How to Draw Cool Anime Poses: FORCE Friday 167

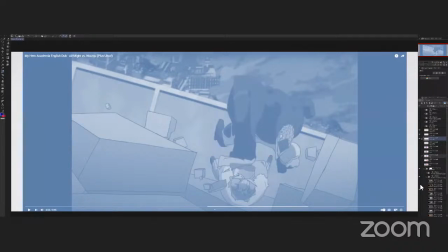Yeah, thank you. So I have another one over here. This one was interesting.
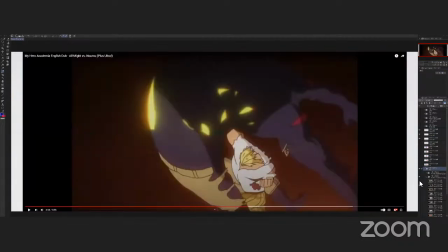Let's see it in color so we can see what's going on. And I grabbed two frames of it.
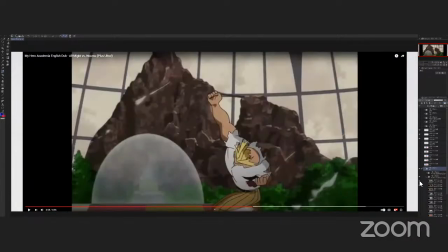You know, that's basically like All Might's finishing move when he like punched the Gnomo out of the building.
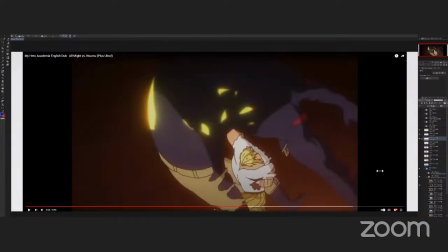And when I looked at his post, I'm like, I understand what they're going for. But I think they kind of like got stuck between two different ideas. Yes, because on one side,
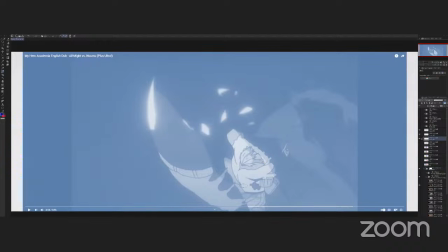it looks like I understand why they curved his body this way. It's like they wanted him to throw an uppercut, so his body is coming this way and his arm is going up that way.
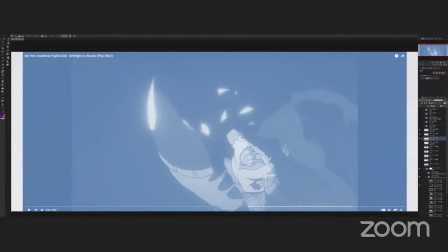But then again, when I look at the angle of his arm, it kind of like makes more sense for him to drive force from his back over into his shoulder and arm like that, you know.
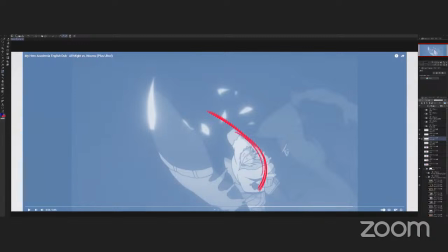And if that is the case, that means that the curve should be at the back and then it should be straighter here at the front. So let's see. I did another quick sketch over here. I think this is number four.
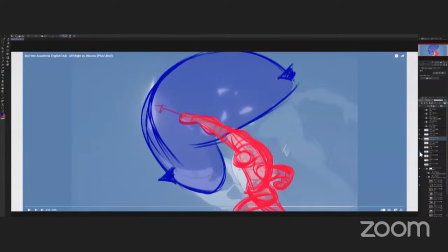Yeah, so this would be my first idea.
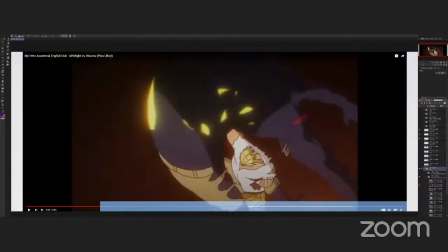And it was also interesting to notice that the body of the nomo here is actually a big four shape.
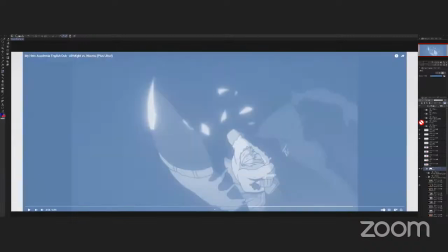So they definitely, the artists who drew this definitely understood that concept. Like you have this applied force arrow coming from All Might's punch, and then you have this strong force curve at the gnomus back,
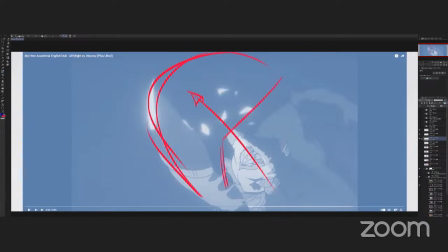you know, and then the front of his body is just these two straights, you know, it's a force shape right there. So I think one solution would be to, like I said,
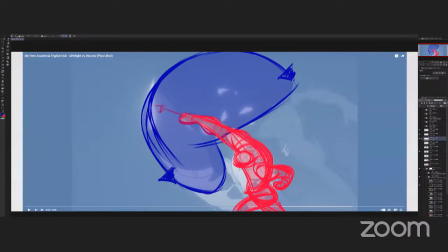place the curve at his back and make the front of his body straight, so it's like driving all this power. into the gnomus body, right into that apex.
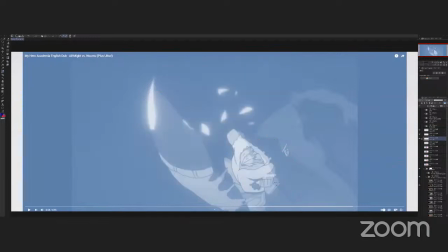And also, here again, this doesn't read well in silhouettes. We just have this big blob hanging from the body.
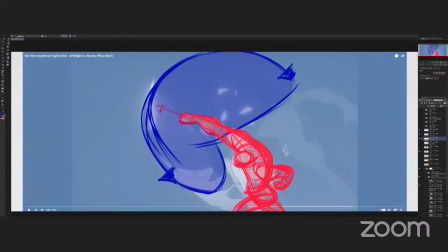So if we bring that arm out to create negative space, we just need a big enough puzzle piece there so that we can read what's going on with that arm. i think this would be one
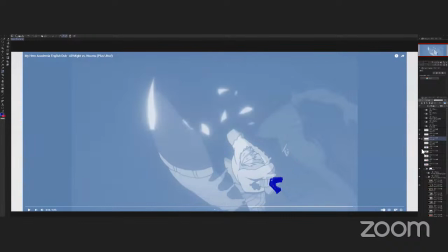solution if you want to go for the uppercuts also totally possible in that case it would be
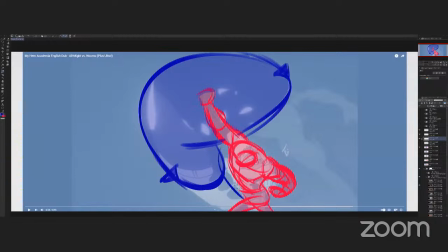like this you know meaning we still keep the force curve at the fronts uh the front of his body but then uh it drives force into his shoulder and then back at the bottom of his arm.
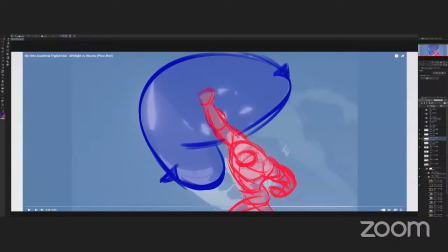I think this is the better solution for the idea that they want to convey with this pose. It looks very powerful, and it kind of makes sense that he's punching it this way, and the gnomus body is shooting out.
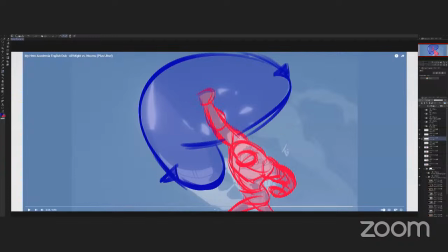So either one of those solutions, I think, could work.
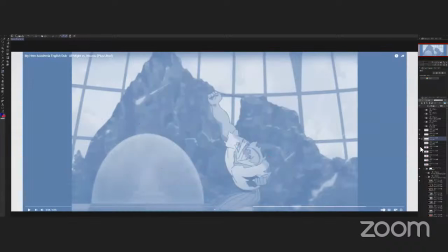And especially when you look at this shot right here, You know, this, like, is big finishing move. So if I was out directing this, I would be like, come on, guys.
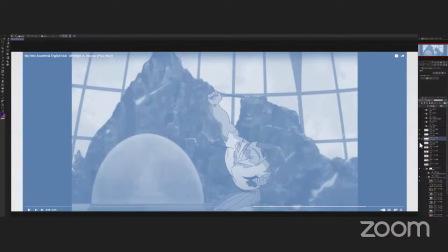We need a much cooler and clearer posing here to show off all might, you know, in this move.
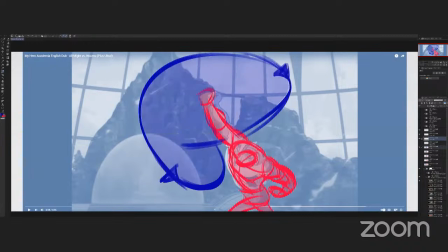So I would go for this pose, and I think it would be a much more forceful and cool finishing pose to end this fight with.